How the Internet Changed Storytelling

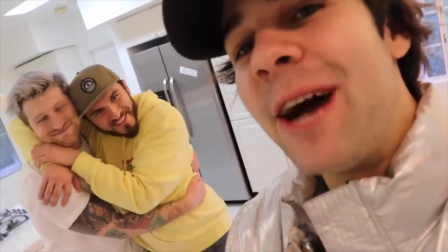[4:06]
Vloggers like David Dobrik have the budget and equipment to shoot their vlogs like a traditional documentary or a reality television show,
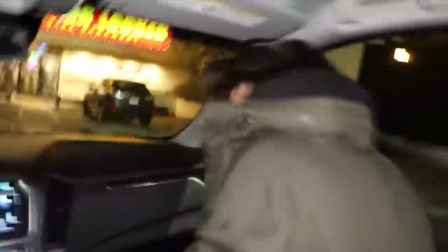[4:13]
but they don't, and that's because they know that the vlog format plays to the strengths of the medium.
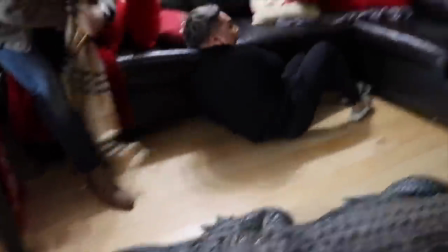[4:17]
On the internet, content creators compete with their audience's own family and friends.
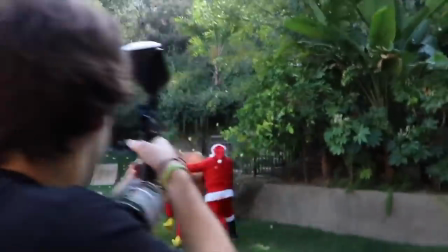[4:21]
They keep the authenticity and lack of polish to make their content fit in well amongst the Instagram stories of the family and friends you actually know.
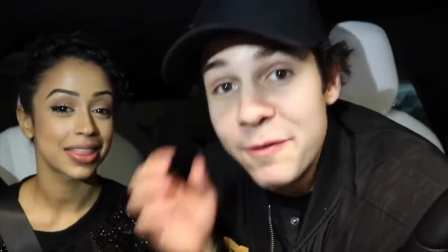[4:29]
Dobrik is a great example of someone who has really captured this style.
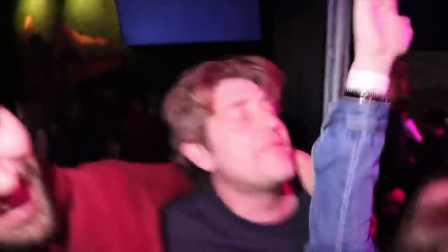[4:33]
His vlogs are flashily edited and focus on a lavish lifestyle, but at the end of the day, they rely on the authenticity of a group of friends having fun.
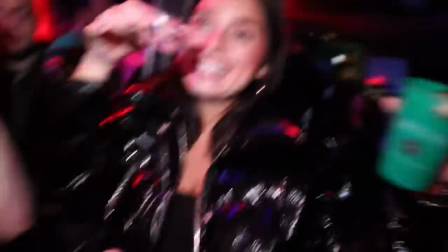[4:40]
His episodes feature a wide-ranging cast of characters, each with a particular brand. Dom is a player, Jason is old, and Josh is a washed-up actor.
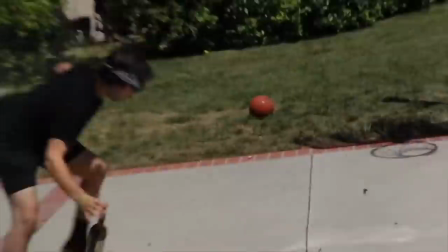[4:48]
The semi-scripted format, combined with the authentic feeling vlog aesthetic, blurs the line between staged moments and reality.
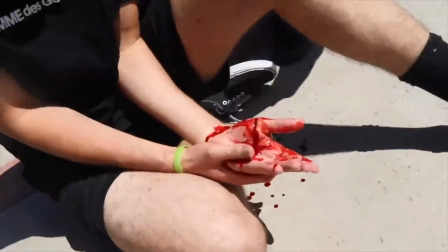[4:55] Clickbait, clickbait. Oh my god. Oh my god. Holy shit. Get a thumbnail, get a thumbnail, quick, get a thumbnail.
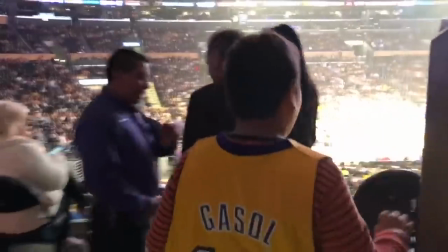[4:59]
No matter how ridiculous the scenario, Dobrik has a real knack for making content that feels like a day spent hanging out with your friends,
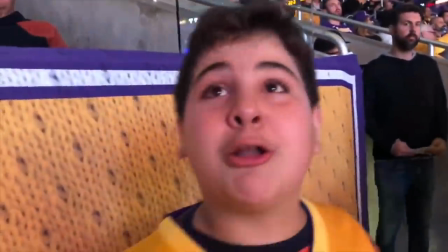[5:06]
so it's no surprise that he's so popular on a medium that values social networks. Vlogs like these are successful not just because they feel real, but because they are hyper real.
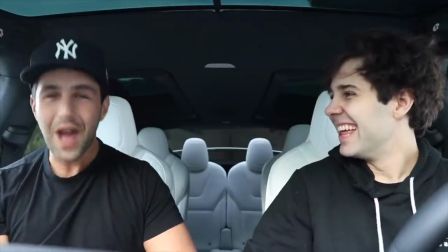[5:15]
His vlogs channel the innate desire people have on the internet to edit and craft their own online
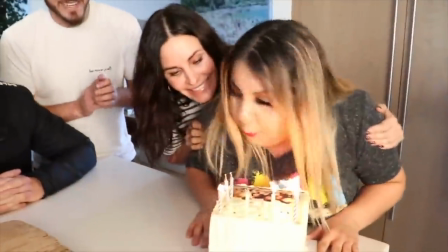[5:20]
image to mimic the seemingly fun and carefree life of Dobrik and his friends.
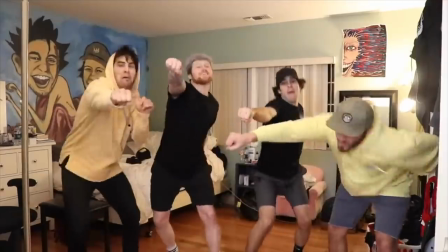[5:24]
Yet it's always crucial that these vlogs don't feel too produced, and amateur quality maintains that authentic informal feel.
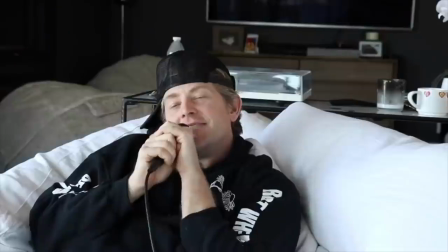[5:31]
And this informality does not just exist in vlogging, it's also popular in other genres of internet content.
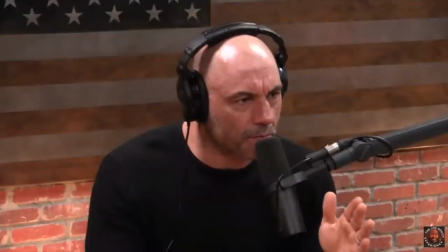[5:37] I'm sorry I'm ranting. It's okay, listen this is what we want to give you an opportunity to communicate.
A great example of a format that could only succeed on the internet is the long-form interview podcast.
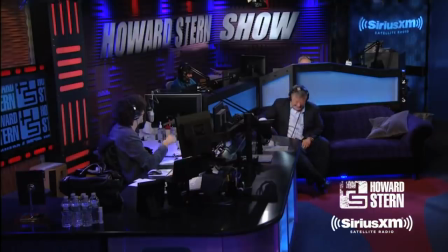[5:48]
While this interview format definitely borrows from traditional radio,
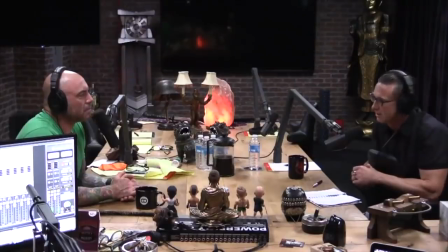[5:52]
shows like the Joe Rogan experience capitalize on the at-your-own-pace nature of the internet to explore a topic more fully.
You can see in maybe like an interview that isn't great that like that person doing the interview is just leaving a lot of change on the table.
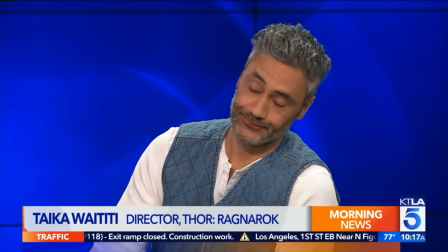[6:06] Like maybe they'll like ask something but because they're just thinking about the next question and because like this is just some sort of formula like they're not really looking at the guess.
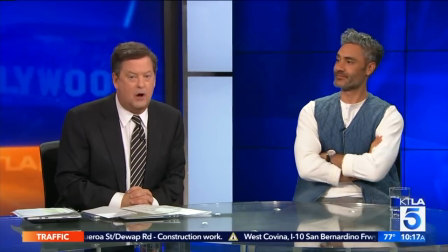[6:13] Speaking of things Hawaiian, we have to talk about this pineapple jumpsuit.
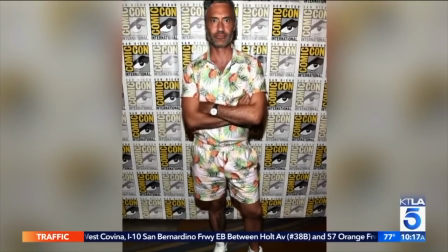[6:18] Oh, we do have to watch Batman. That's fantastic. Wow. Yeah.
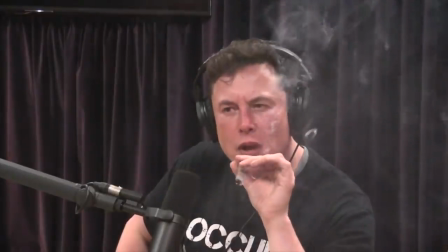[6:22]
Rogan and other podcast hosts present their interviews not as formalized interviews, but as conversations.
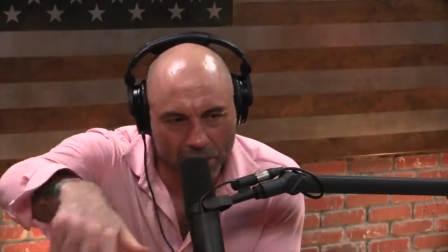[6:28]
The advantage of this style is that guests relax and often say and do things they wouldn't normally do.
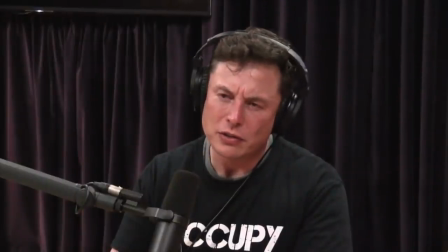[6:33] I think when I was, I don't know, five or six or something, I thought I was insane.
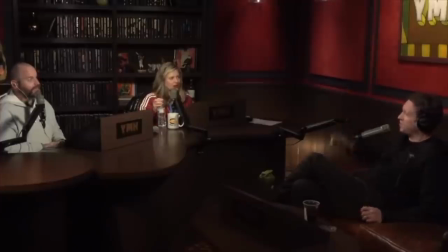[6:39]
Ideas get fleshed out and we get a seemingly more honest look at the interviewee. It's nothing like the traditional talk show.
You can kind of see like maybe they kind of wanted that topic to be explored a little bit deeper.
But it's important to remember that this style is still an interview tactic.
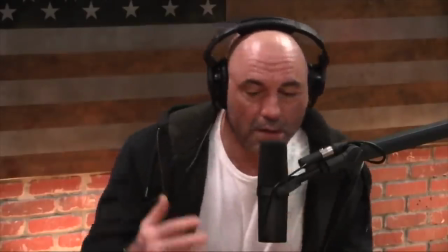[6:53]
While it seems unproduced and unpolished, it's no doubt a conscious decision on Rogan's part to elicit a specific reaction out of his guests.
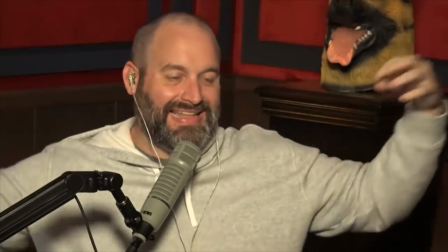[7:01]
This informality, authenticity, and on-demand availability makes these shows perfectly suited for the internet.
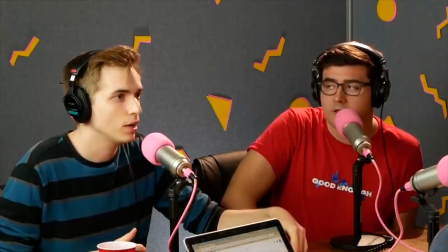[7:06]
Their success makes sense on a medium where people expect transparency and love discussion. Self-expression and personality thrive in the podcast format and on the internet in general.
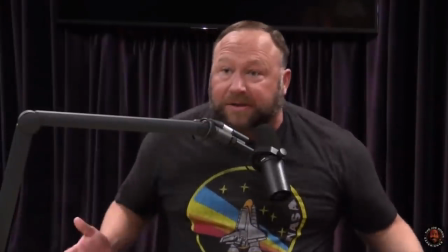[7:16]
People on the internet simultaneously play a character and act like themselves. These podcasts further blur that line.
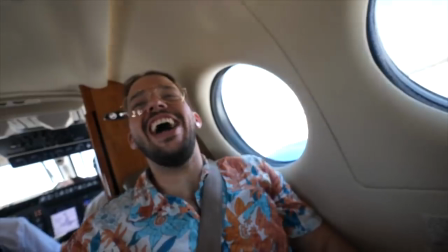[7:22]
While vlogs capitalize on the image making of the internet and podcasts capitalize on self-expression,
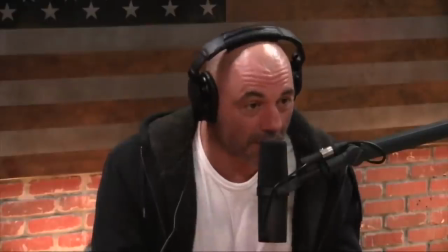[7:28]
a third genre capitalizes on another equally important part of the internet.
Hey everybody, welcome back to another episode of Kickstarter Crap.
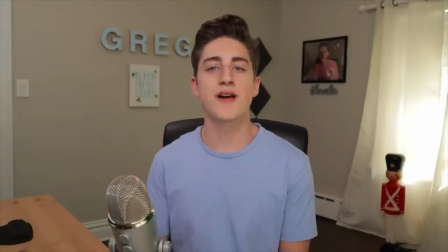[7:35] Hey little stinkers and welcome back to youtube.com. What's up Greg, welcome back to my channel. Sup ya beautiful bastards, hope you're having a fantastic Tuesday.
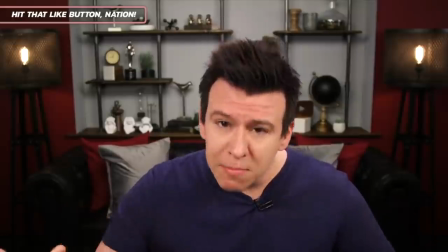[7:42] Welcome back to the Philip DeFranco Show.
Commentary channels are another genre unique to YouTube and internet content.
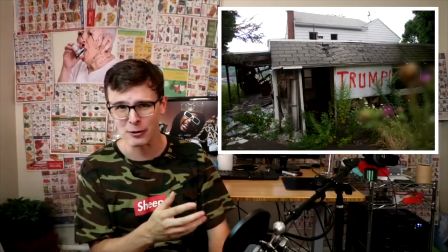[7:48]
Whether they're political, humorous, or dramatic, they all take advantage of the medium in a similar way.
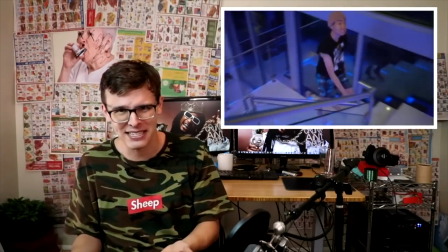[7:53]
Like vloggers, commentary channels speak directly to the camera as a way to incorporate their viewer into the broader conversation.
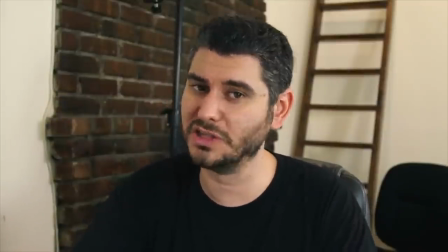[7:59]
Channels like iDubbbz, H3H3, Drew Gooden, and many others engage in pre-existing discussion about news or internet content.
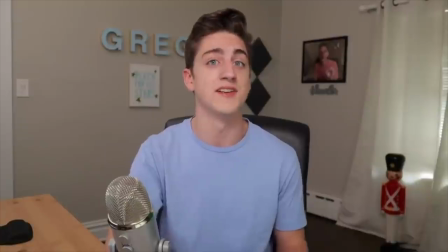[8:06]
If a podcast is like a social media post and vlogs are like somebody's profile, then commentary channels are the comment section.